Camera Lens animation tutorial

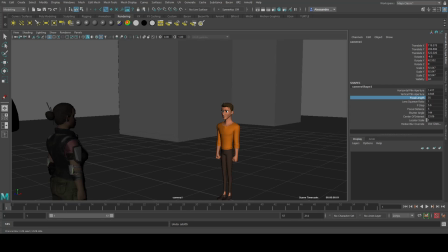(0:00)
Hey everybody, this is Alessandro. Welcome back to my channel. It's been quite a while since we've been doing a tutorial in Maya.
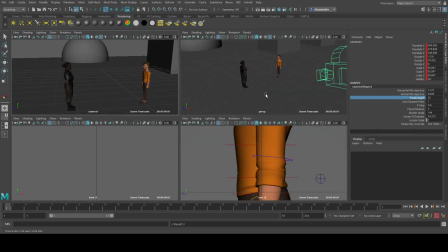(0:05)
So today I want to talk to you about camera, okay? Camera staging overall and mostly about camera length.
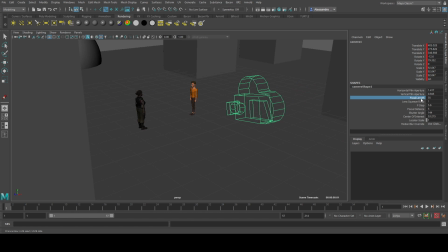(0:11)
You see the focal length value here?
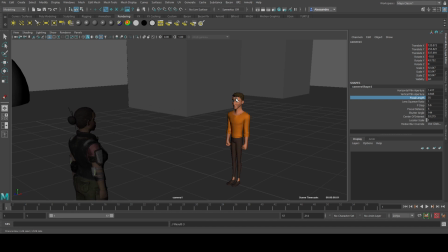(0:13)
In general, a lot of animators are really confused about what is the difference between using a very close focal length here or like a further one like this. Especially, the needs change for different shots and based on what you need, right?
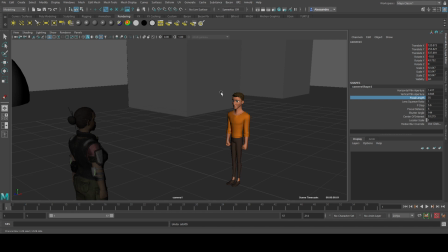(0:28)
So today I'm gonna try to make some clarity, all right? So the overall general rule, I'm pretty sure guys, you can test it by yourself.
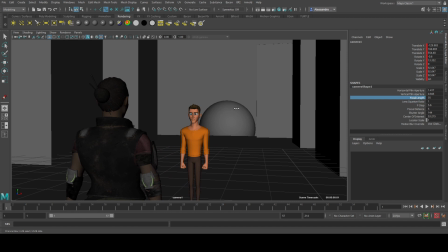(0:35)
Now I'm in the camera view, is that with a bigger focal length, you will bring the character closer,
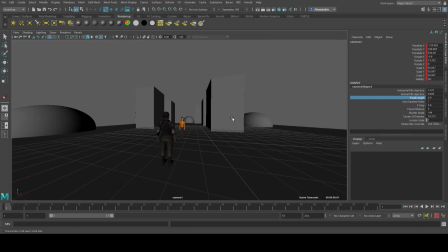(0:42)
and with a smaller focal length, you'll try to deform the environment and increase basically the gap between the two characters,
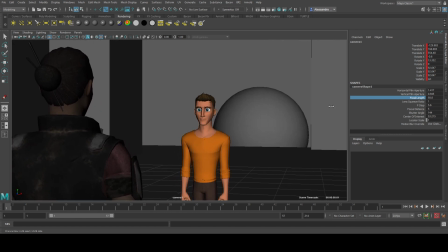(0:51)
right? So we can basically say that increasing it, you're making the environment and the image flatter.
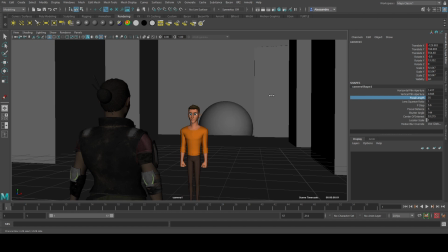(0:57)
With this other one, instead, you create more sense of depth, right? And let's see what are the cases where you should use one rather another one, okay?
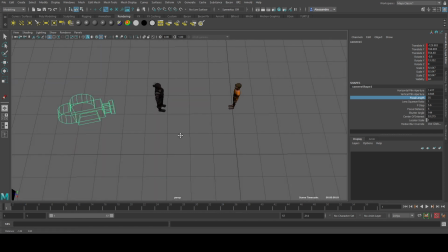(1:07)
So let's start with a classic, over the shoulder shot. And imagine that you have two characters talking to each other, right?
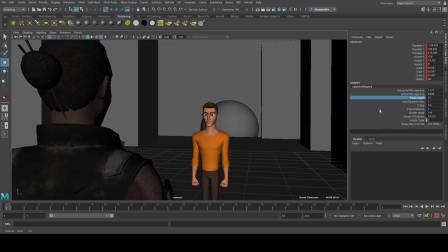(1:14)
And as a usually what people do normally, they will put like over the shoulder of one character,
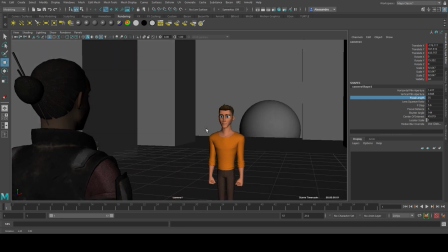(1:22)
and having on the other side of the screen this other character over here, right? It's a very classic shot.
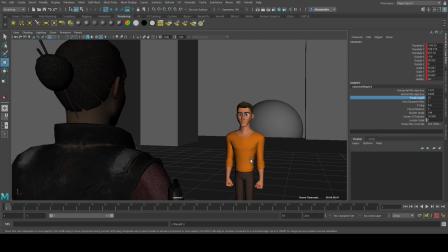(1:28)
It's been done many times. So the things you see here that as you can see now, sometimes you do not always have the luxury to move character around and say, you know what, I want this character to be
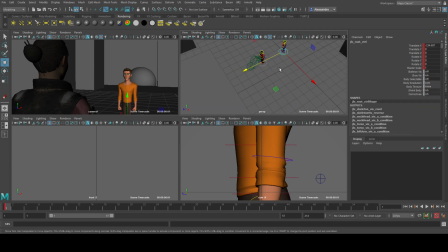(1:42)
closer, I need to bring it forward, stuff like that, right? You do not always have this luxury, but maybe composition wise, you don't really care so much about the background that you have behind,
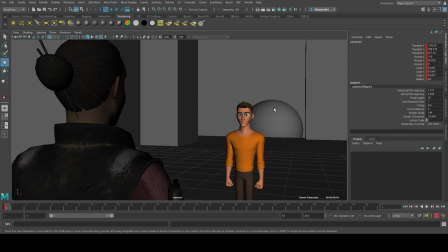(1:52)
and you just want to have a more intimate shot where these two characters are actually closer.
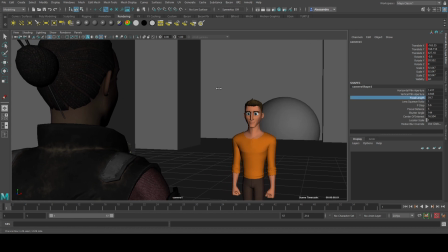(1:56)
So the best way in this case will be just adjusting the focal length and bring it as close as possible.
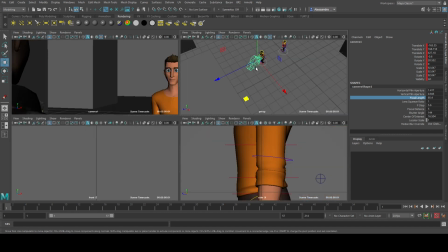(2:03)
As you can see now, this character is being out of the frame and being pushing this outside a little bit, right? And adjusting the composition. Maybe you can do even more and adjusting rotation, right?
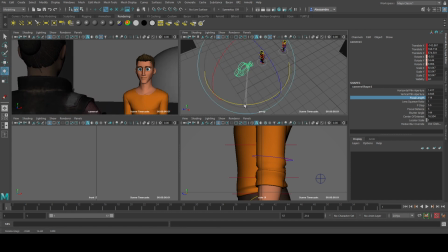(2:16)
And having again over the shoulder, right? Filling. As you can see now, the character didn't move in distance and everything.
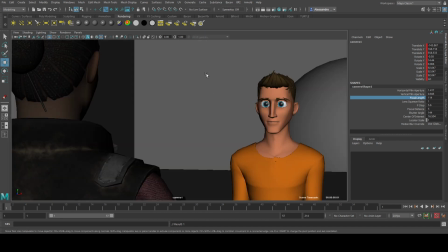(2:25)
The only difference is that I adjust the focal length, so now the two characters feel like they're a lot closer to each other. Okay, maybe there is a specific reason why you want this in your storytelling. You're trying to have a more intimate moment, right? That's why you want them to be closer.
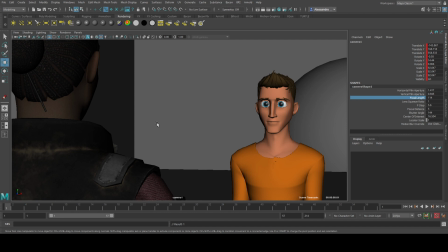(2:40)
So this could be one of the reasons why most of the time during dialogue, when you have like character like this, or sometimes you have a close-up, right?
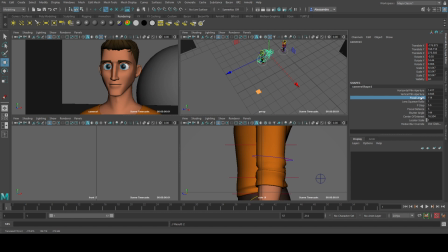(2:48)
You want to have a very close, a very big focal length, right? This is one of the reasons.
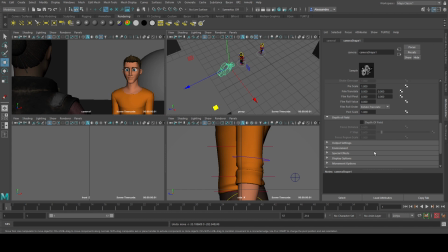(2:53)
And another one is that in case I want to have depth of field in my camera, that by the way you can activate it here in the attribute editor. You can create a depth of field.
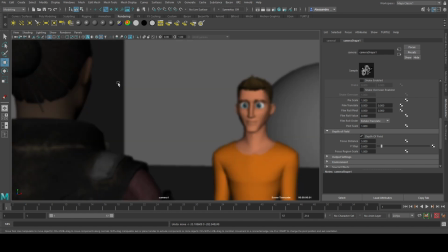(3:05)
You can see you can have a really strong depth of field. Obviously we can adjust this one. We can adjust the focal length with the focal distance. Okay, but as you can see, the intensity of the depth of field, it's really strong and big.
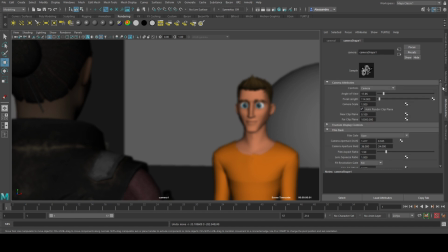(3:20)
And then you can have this really big contrast because your the FOV of your camera is really strong, is really high.
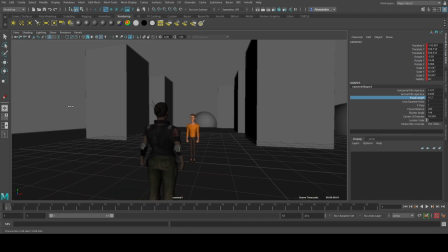(3:29)
Instead, if I had like a really far away shot, right? If I use this other focal length and I'm putting again the camera closer,
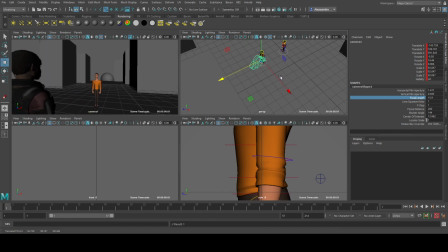(3:38)
the depth of field will be very weak, right?
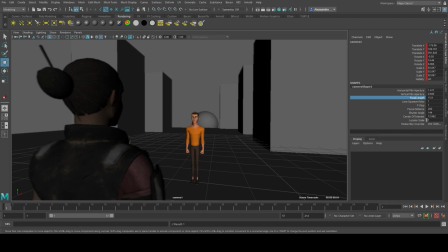(3:43)
You basically don't have any depth of field here. So it's became basically useless.
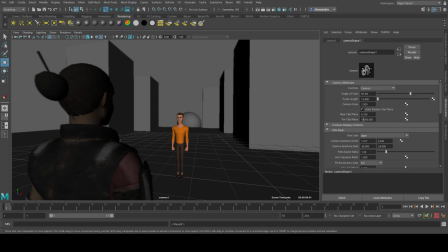(3:49)
So this is, for example, another reason why you you want to have
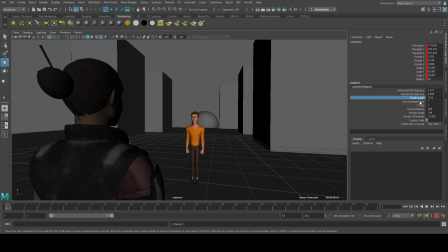(3:55)
a higher FOV, right? Focal length in your camera to have a better depth of field. This is another reason, for example.
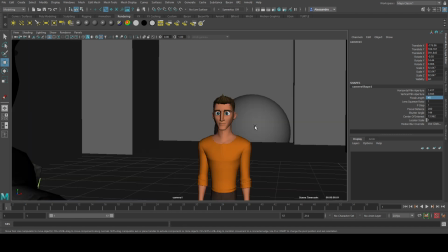(4:04)
Now, does this mean that every time you want to have like a close-up shot or want to have two characters in a dialogue shot, you want to have two characters very close?
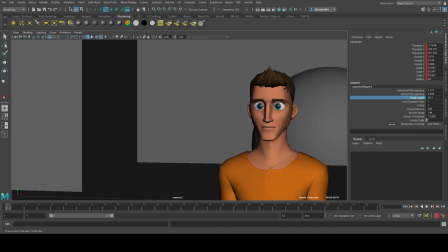(4:12)
Does it mean all the time you need to have a higher, focal length like this?
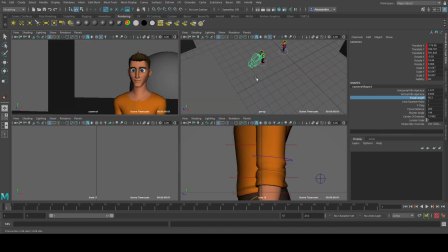(4:20)
Absolutely not, and I will tell you the reason. I'm pretty sure you saw in some of animation, especially Japanese, where you have like some other character in frame, right?
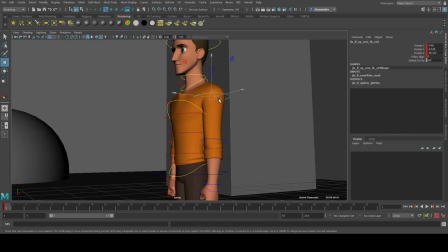(4:32)
But you want to have in front of the camera some part of the character.
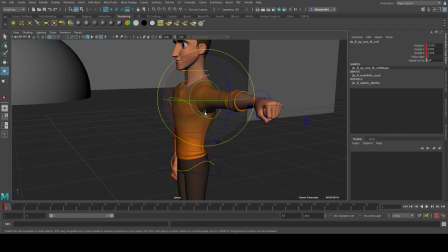(4:36)
Could be the fist, could be the hands, right? And you want to have the kind of sense of perspective where you want to have the camera really close to the fist like this,
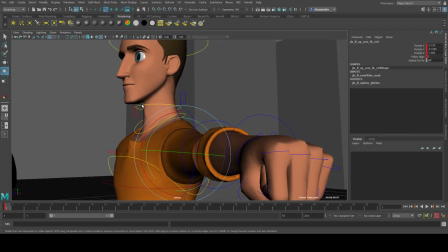(4:45)
and then you see in the background the rest of the character, right?
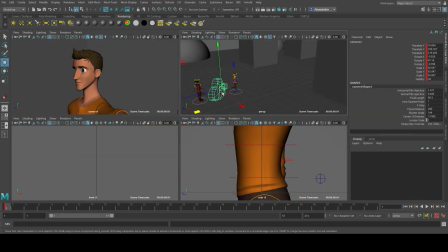(4:48)
You know what I'm talking about, especially if you're familiar with the Japanese animation and stuff like that, and even sometimes in the animation done in the US,
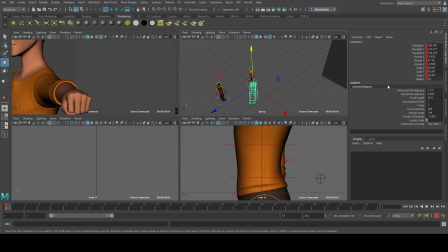(4:58)
But you see, with a big camera lens like this,
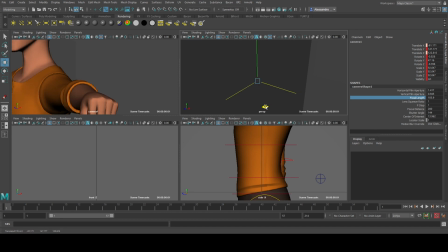(5:01)
which is around 90, or I can exaggerate even more, it's very difficult for me to have this kind of sense of depth, right? If I really want to have the very close
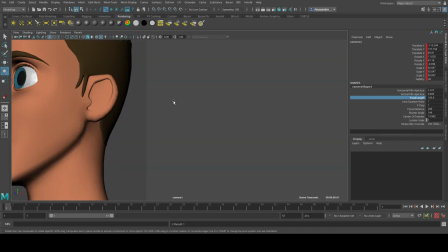(5:12)
composition on the face and then framing the head, as you can see, it's not possible to do both, because basically what I'm doing is like I'm compressing the image.
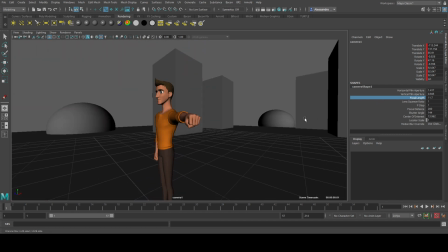(5:20)
So what I need to do instead is really having a very short focal length.
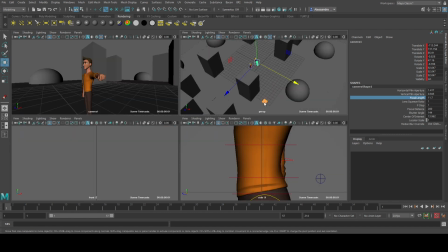(5:26)
Now, as you can see, I can push it really close to the face. Okay, maybe now it's a bit too exaggerated. Okay, let me reduce it. Maybe do 20.
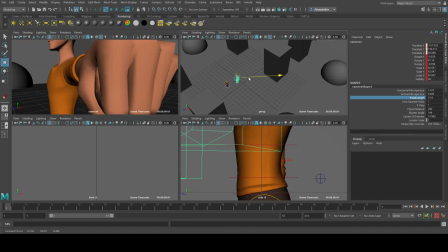(5:37)
Okay, I can really do it here, because maybe, hey, you know what? I really want to have a close-up of the fist.
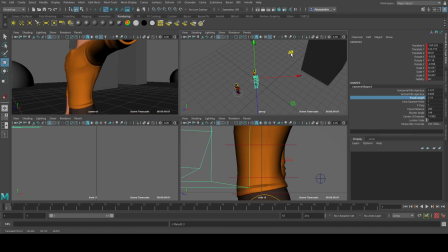(5:43)
Maybe you have a character that's giving a punch toward the screen or something, and but you want to see the rest of the character, right?
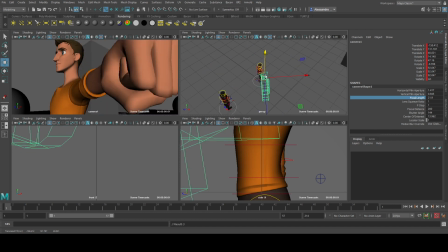(5:51)
See, now you can kind of have both. Let me scale this down.
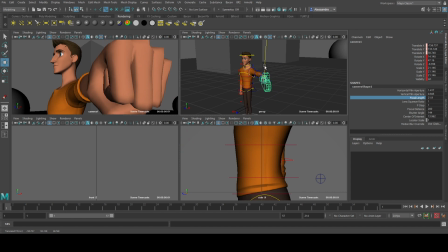(5:59)
Right? So as you can see, now you can basically frame everything.
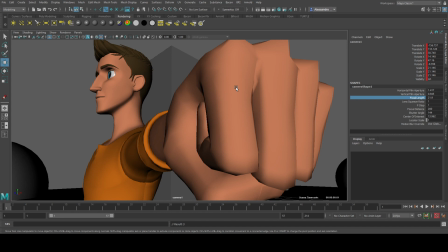(6:06)
We can really emphasize the strong perspective here, but at the same time, when you use this one, you have to be careful to not distort this too much, because as soon as I'm gonna go way too much,
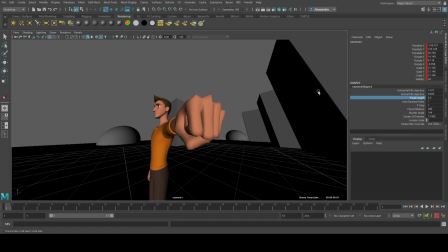(6:19)
you see the background start to look way too weird, and having a strong almost fish eye lens that is a bit too much and it becomes kind of ugly.
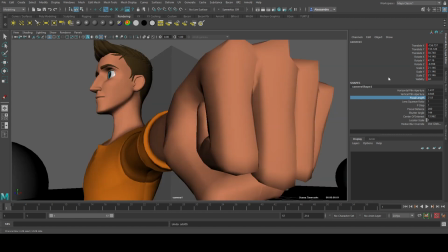(6:29)
Okay, so you want to experiment a little bit what you want, but again, this is a reason why you want to use a shorter focal length when you have a close-up. Okay, it's mostly because you want to emphasize a different part of the body from the main character, maybe visualize the rest of it, right?
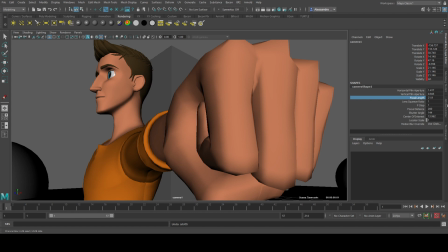(6:45)
And maybe you could have even another character here in the background. So this is another way of doing it.
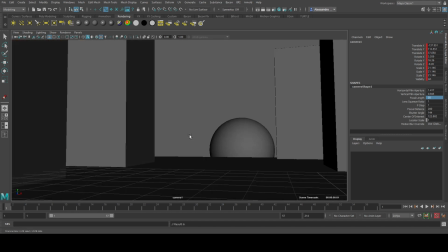(6:52)
Another things I want to mention to you guys, in case you didn't know, when you change the focal length, if you want, you can
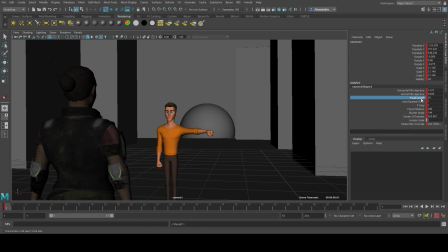(7:02)
key here, key selectable, the focal length. Okay, so this could be the case. For example, you want change the focal length here. You want to do it really strong here, right?
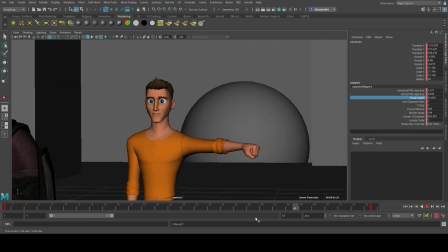(7:14)
And you want to have it really short. Boom. Right? You want to do this, but at the same time, if you want to have the kind of Hitchcock effect,
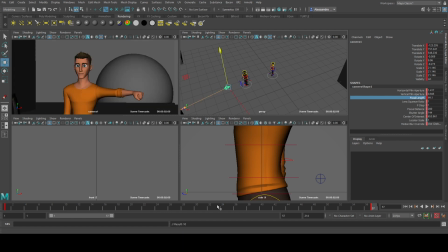(7:23)
you can move the camera at the same time while you're going bend on and off, right? So, for example, from here, I'm basically pushing the camera backwards.
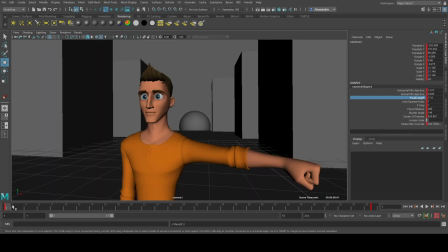(7:37)
You see, while I'm doing it, and you see what kind of effect you have. That basically the character stays in the same place, and the background is moving, right?
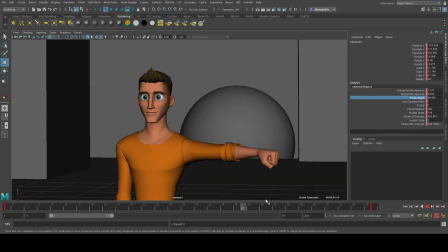(7:46)
And sometimes it was used to in very old movie, and sometimes still get used today.
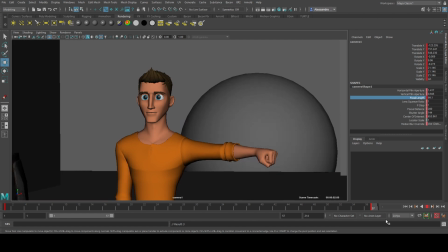(7:52)
Kind of want to have this kind of distortion feelings, it's kind of nice.
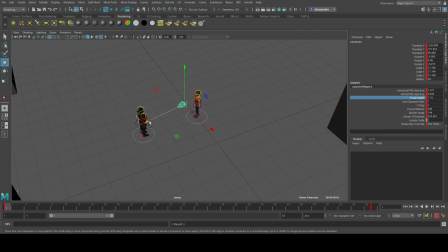(7:57)
Or you can do the other way around, you can go farther away here, and here you can really go really close, right?
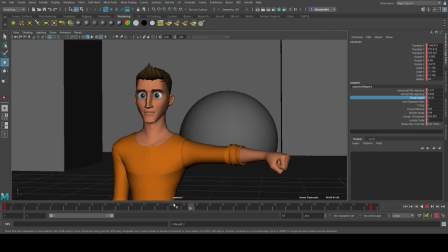(8:05)
And you can experiment with this effect as well. This one actually is not that much.
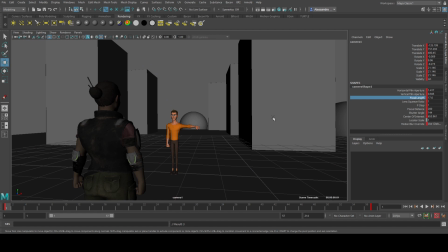(8:10)
You have to reverse the two things.